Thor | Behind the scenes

So a small town on a vast desert with a big sky was the concept.
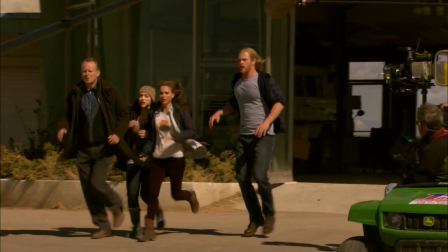(12:25)
And I wanted the little town on Earth into which Thor was tossed by his father to be almost a character,
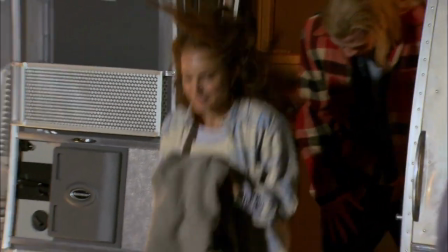(12:33)
so that you would look at this town and its inhabitants and develop some empathy for them,
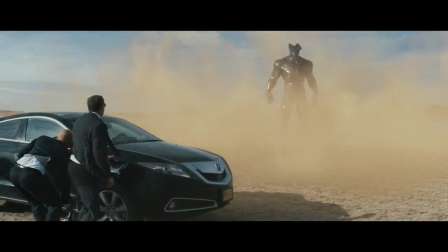(12:38)
so that when Destroyer came to Earth and started blowing it up, you would feel it in your heart. I mean, we wanted to feel real, and I think it does.
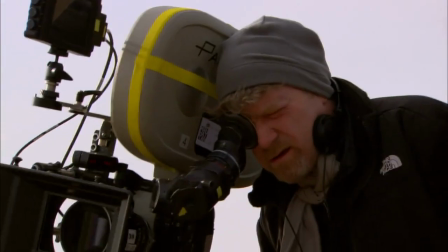(12:50)
Audiences are incredibly sophisticated. You can't fool them with cheap synthetic versions of things.
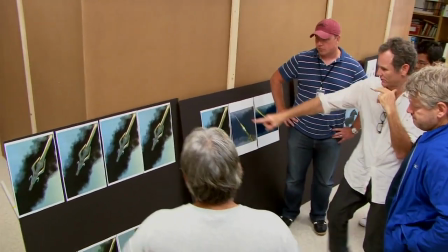(12:56)
Everything has to be brilliantly executed. So Bo has offered dozens and dozens of different ways of looking at Earth.
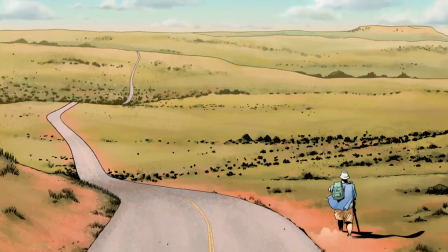(13:01)
Of course, inspirations from the comics and inspirations from the desert of New Mexico.
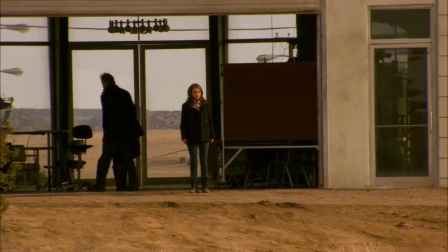(13:08)
It's really one of the most beautiful places I've ever been, and there's so many incredible landscapes in such a small area.
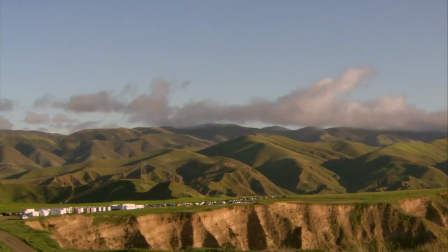(13:15)
It's pretty incredible to, you know, have a set where 360 you have beautiful mountains and sort of wide open spaces. Being in the middle of this vastness meant that there was a little bit of Asgard in feel on Earth as well.
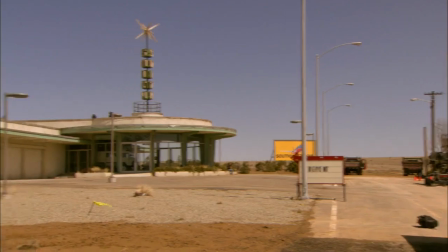(13:29)
You know, up there it's an island in the vast sea of space, and down in New Mexico it's an island in the vast sea of the desert.
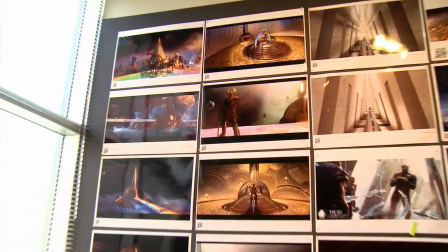(13:37)
The other thing I was hoping to achieve was to echo the design of Asgard.
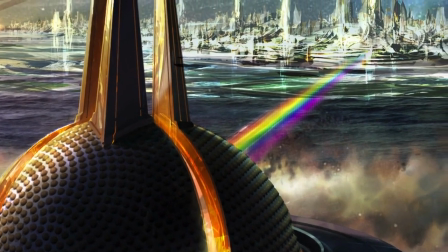(13:42)
So on Asgard, you have Heimdall's observatory, which is the entrance, really,
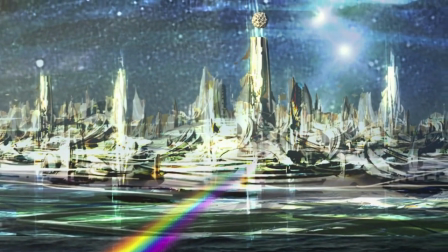(13:47)
to Asgard across the Rainbow Bridge to a central palace flanked by buildings.
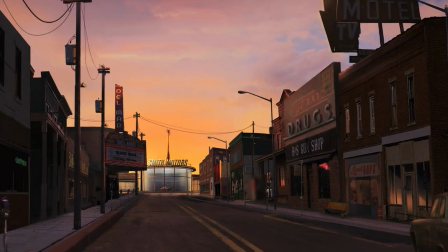(13:52)
In our town, Puente Antigua, we have one street that comes out of the desert, flanked by buildings,
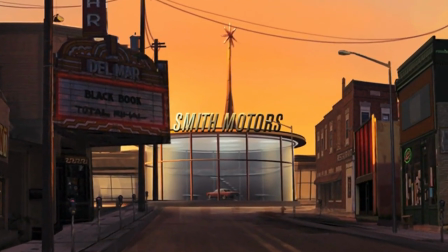(13:58)
leading to an old car dealership that, in a weird way, echoes the shape of the Asgard palace.
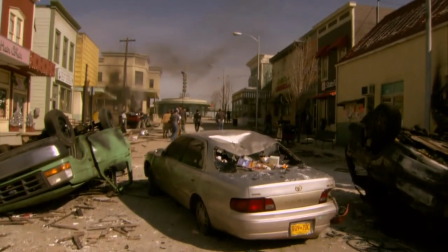(14:04)
It's a much more modest and heartbreaking version of Asgard. Nonetheless, I think it visually echoes the other.
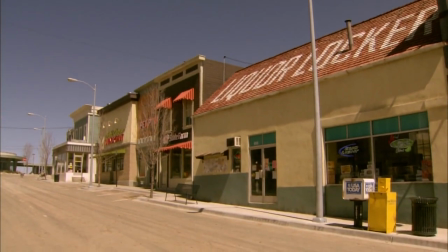(14:13)
They built the whole town in New Mexico. Very cute diners and shops and things, a very personal little country town,
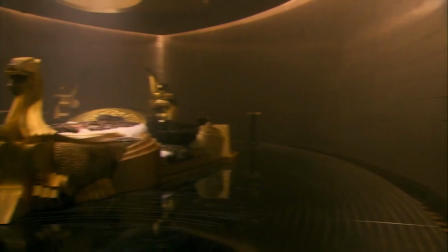(14:20)
which was a huge contrast to big castles and kingdoms, you know, in Asgard.
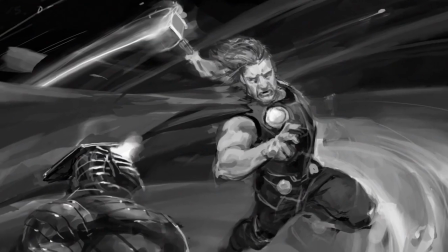(14:26)
In the story, in the struggle between Thor and Destroyer, to me read like a showdown in a Western town.
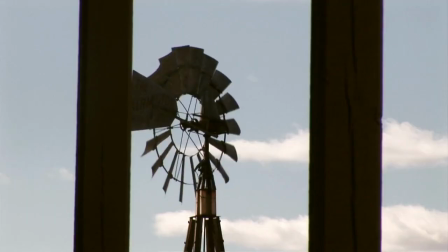(14:33)
So I thought, let's look at a Western town. And that led me to the Tom Ford Ranch.
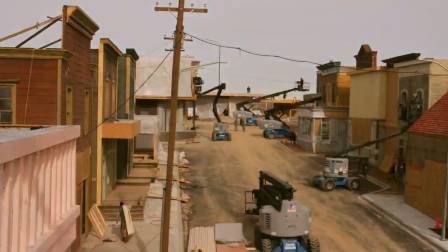(14:42)
We had people that were out there for 6 months in New Mexico building this set.
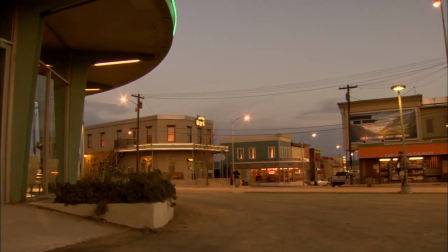(14:47)
And the work they did, they took a town that was once Silverado and threatened to Yuma and made it this little real town in middle America that I think anyone would love to be a part of. This town, which as you can see is a western town, we are converting it into a present-day town,
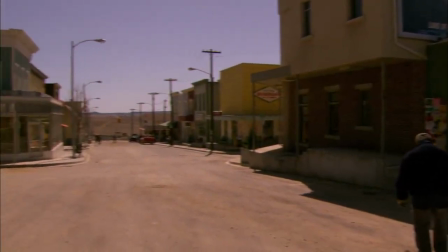(15:07)
which is not totally atypical of a small New Mexican town.
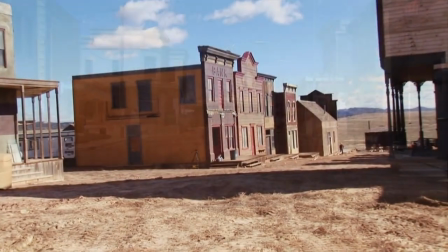(15:11)
Will be the kind of modern evolution of an old town that perhaps started out looking like something like this one looks right now.
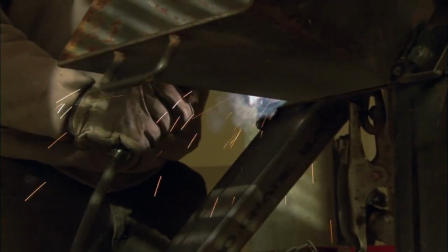(15:18)
It's going to take several months of work to get this to a place where they can shoot it. We're going to start out with basically infrastructure work, putting in sidewalks, telephone poles,
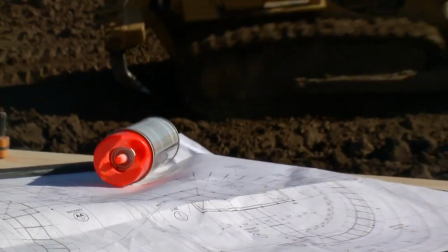(15:29)
street lights, parking meters, roads, the things that make a town modern.
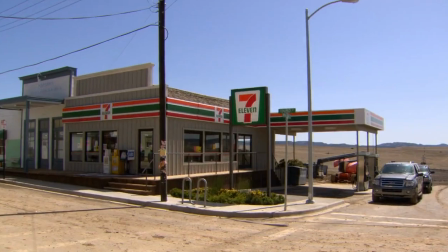(15:35)
And then we're going to recondition the facades, put in signage, and then there'll be a whole layer of set dressing that is really going to bring it to life.
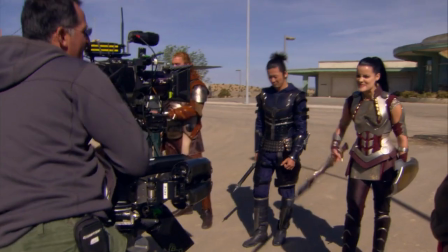(15:45)
The set design, was just incredible. It made our job so much easier because we were surrounded by all this atmosphere.
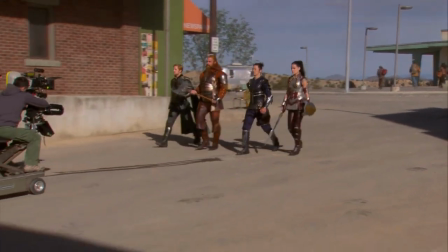(15:51)
As you're walking down, you're like, I'm not on a set, but you are.
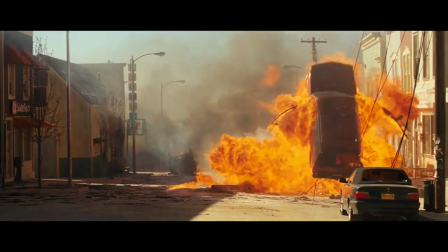(15:55)
It was so incredible, and every time we had to blow up one of the buildings or set something on fire, a little tear just rolled down the side of my face because I thought, I cannot see this destroyed.
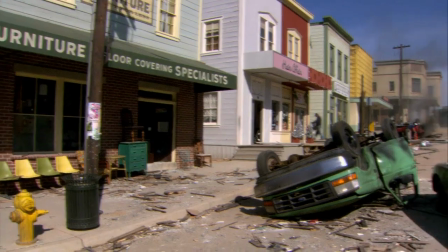(16:06)
Because we were going to blow this town up, we needed to have all the control we could, and so to be able to build specifically a heightened comic book,
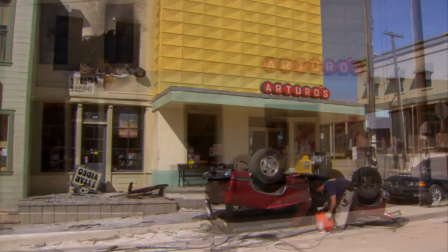(16:15)
slightly more colorful,
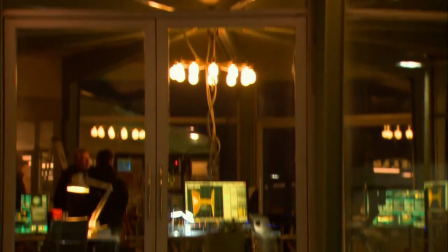(16:16)
slightly more lit look than usual for the town of Puente Antigua was a choice that allowed us the kind of control
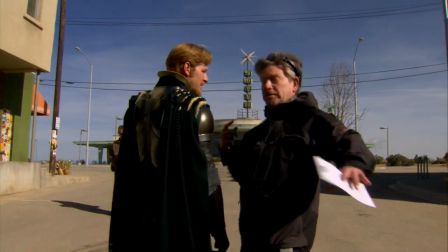(16:24)
over the framing of it.
Before you go, oh, because we're good on the profile, we're good.